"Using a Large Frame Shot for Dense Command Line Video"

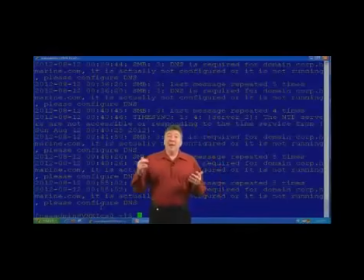0s
This is another example of a background screen using CLI output. We framed the shot slightly differently. I'm a little more in the background, or smaller in the foreground would probably be a better way to describe it.
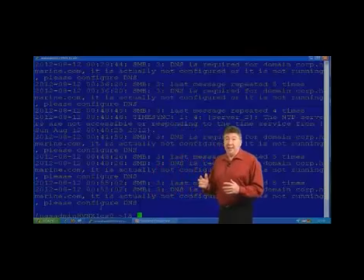14s
But this allows me to move quite a bit as an instructor, and it allows us to present quite a bit of information. In this case, this is the output of a server_log command, and you could see that looks like there are some NTP issues on this particular server.
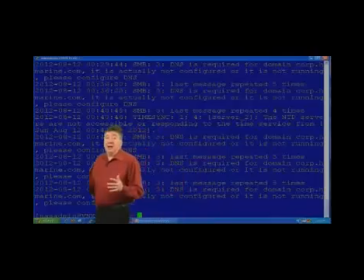31s
And we want to be explaining that. So if I wanted to move around in the frame, that's too far, of course, but if I stuck to my marks, I could move in the frame, and by using motion reference here, I could refer to timestamps over in this side.
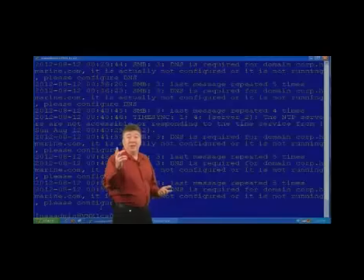47s
I can refer to the output. I can point out that we're seeing the same information over and over. In this case, an SMB-related DNS message that tells us that we're not getting to the time server for the domain that we declared.
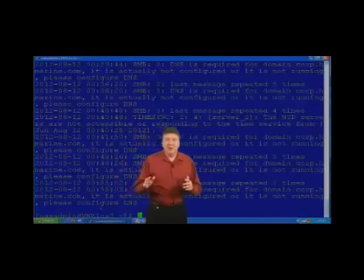63s
The content is less relevant, as is the presentation, right? Because this allows me to discuss the output and to actually refer to it in a relatively direct manner, right? So I want to say, well, what are we being told here? Well, this is a time sync message. It refers to server_2, the default name for our second data mover.
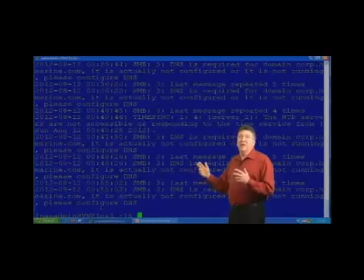85s
It tells us that the NTP server is not accessible or not responding to the time service. And then it gives us an SMB error that tells us there's a DNS problem for our domain configuration. And I can point to all of those. I can outline them. And if we wanted to really get fancy with the backgrounds, we could do tricks with color coding. Here, I'm just using a regular PuTTY session that I've changed a little bit so that the text is a little bit larger, and I've used a dark background color, a lighter foreground color, which at least in the monitor shot is quite readable. And we could determine what the most readable combinations are for actual production. So if we were looking to present a large
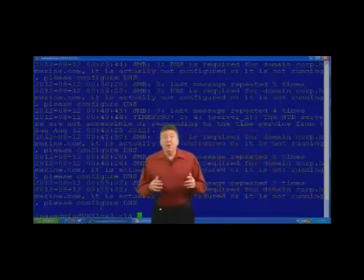131s
CLI output and we wanted to explain several portions of it, this might be the frame that would be most appropriate, right? As opposed to using the tighter frame.
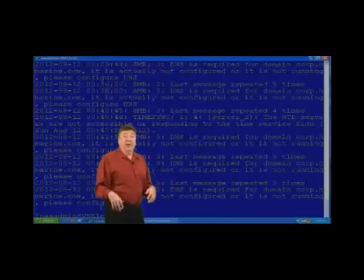143s
If instead of looking at a log output, I wanted to look at a command response, as we did in one of the other examples. Well, assuming the command response is relatively short in its output, I might want to be further to the foreground, larger in the shot, so that mostly the focus will be on my explanation,
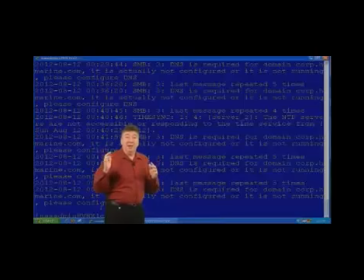162s
and I'll only refer to the information behind me when it's appropriate to reinforce that explanation. In this type of shot, we'd expect that the explanation, for example, the output of a server log, would involve multiple steps, right?
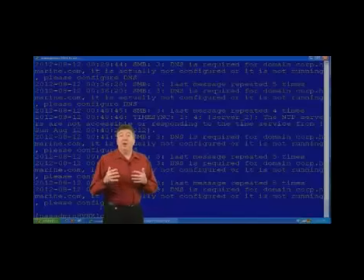177s
There's a number of things happening simultaneously or in sequence that are potentially the cause of our troubleshooting problem, or in just broad development, the subject of our explanation, and we want to be able to refer to them directly. In that case, this shot would be most appropriate.